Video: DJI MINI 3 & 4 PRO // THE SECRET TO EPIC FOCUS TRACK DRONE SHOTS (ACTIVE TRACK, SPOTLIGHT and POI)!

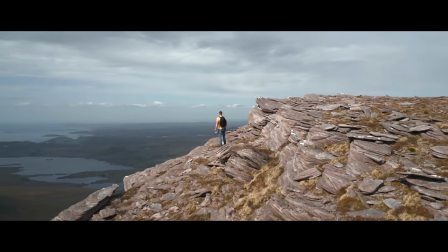12:27 Not getting too close to the edge, that's for sure. Back to my favourite point of interest trick.
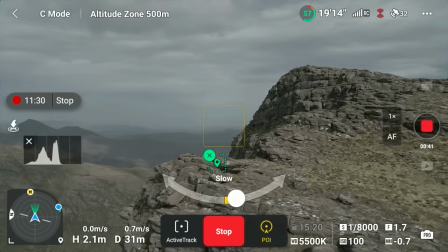12:33 We've selected a point on the ground, an inanimate point on the ground, rotating the drone off to the right.
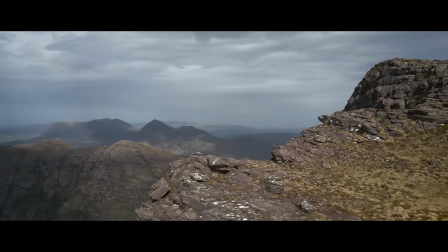12:38 As we curve around to the right, we're revealing more of the depth in the frame. We see those mountains, that was part of the strategy, but there's more to this shot.
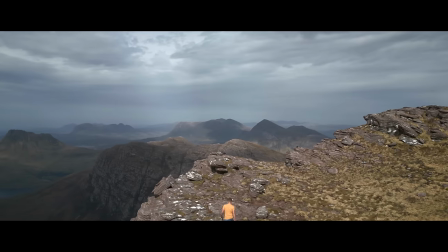12:45 I enter into the frame. This is possible because the drone is not tracking me, it's tracking the ground.
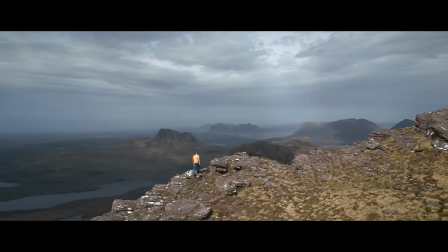12:50 Now as I move in towards the centre of the frame, we're looking at the background, we're looking at me, there's so much depth, there's so much interest, and it's thanks to the motion of that point of interest.
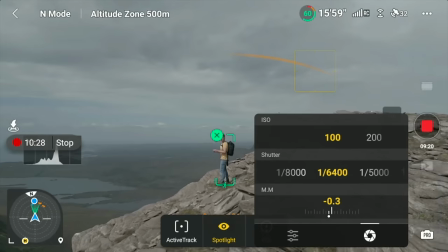13:02 Another very cool spotlight move is to start off quite close like I am now.
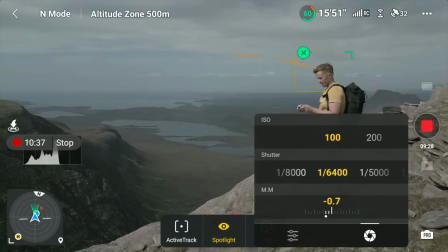13:10 I'm just going to compose the shot over to the side like this. And then I will slowly
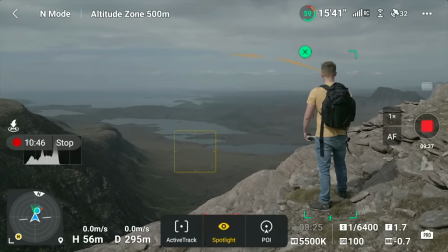13:19 raise the level of the shot, raise the height of the drone, and it will show down this. Oh, once I'm finished filming, I'm just going to sit here and take this in with my eyes. I can't believe it.
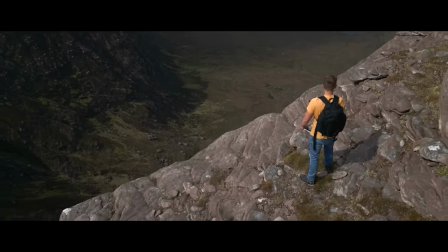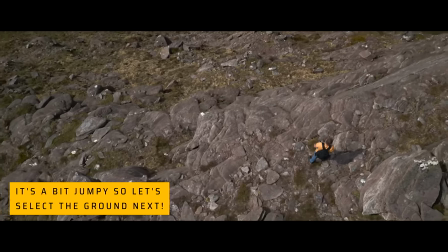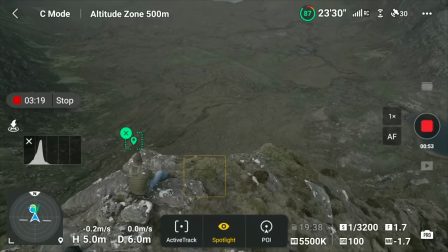13:46 Much like point of interest, when we select a human as a subject, the software knows it's looking for the human form.
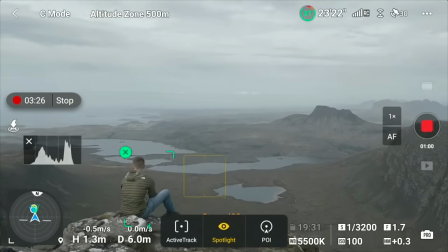13:52 Now that can confuse things a little bit. Here I'm sitting on a rock. It's not particularly obvious that I'm a human shape to the software.
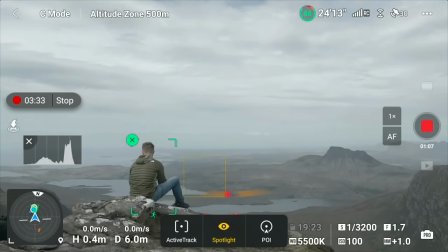13:59 Now it's doing its best, but it's kind of alternating between me and just a point on the ground, and it results in a slightly shaky outcome.
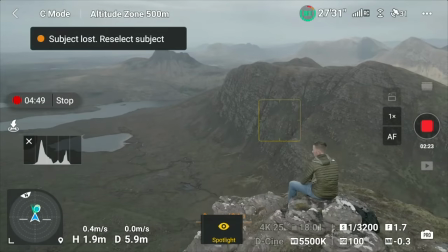14:06 In this example, it just loses me, the subject, altogether.
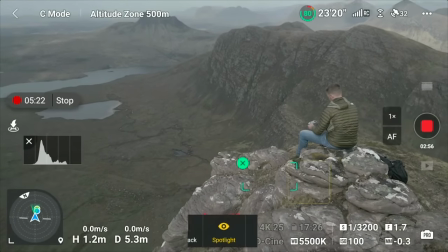14:10 So for spotlight mode, why don't we do that cool point of interest trick where instead of selecting me as the subject,
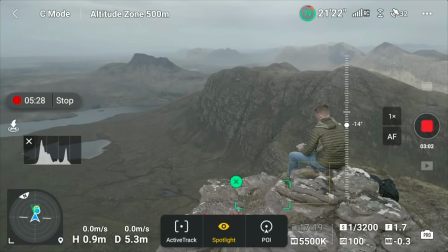14:16 we select an inanimate point on the ground, use that as our locked off point of interest,
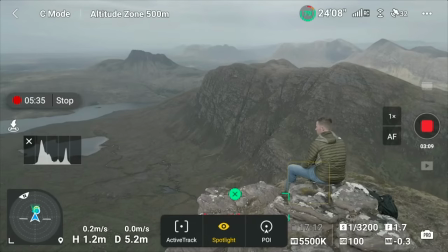14:21 if you like, our locked off focus. And then when we input movement in the controller, we don't really have that issue of the software second guessing where the subject is,
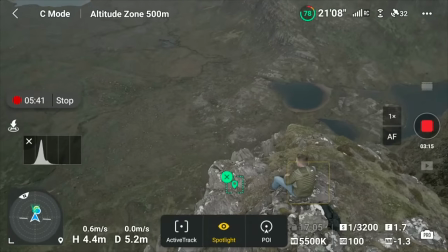14:29 and we get a much smoother result and pretty spectacular outcomes.
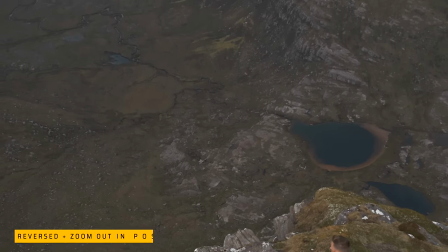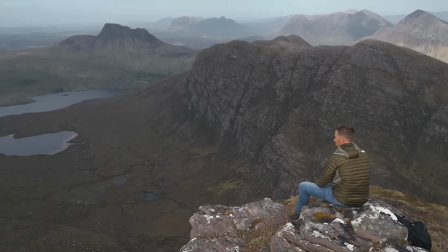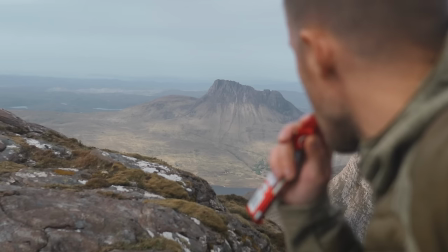14:45 Righto, folks, I think we'll leave it at that for today. Key takeaway, begin with the end in mind.
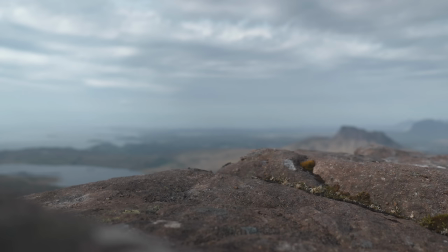14:50 This is the same whether you're filming with a ground camera, a mobile phone, drone, doesn't really matter. Why are you doing that shot in the first place?
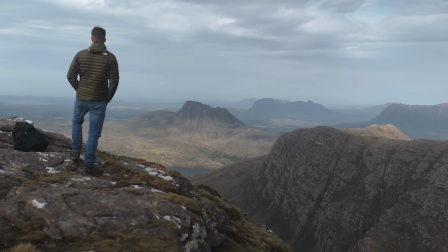14:56 At least just have a think about it and start to train your mind to give that some consideration before you even press record.
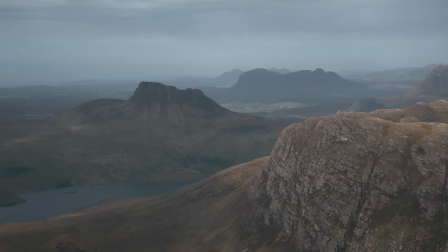15:04 Don't forget to check out all the freebies down below and our fantastic 8-hour drone cinematography masterclass if you really want to get into this, and we will see you next time.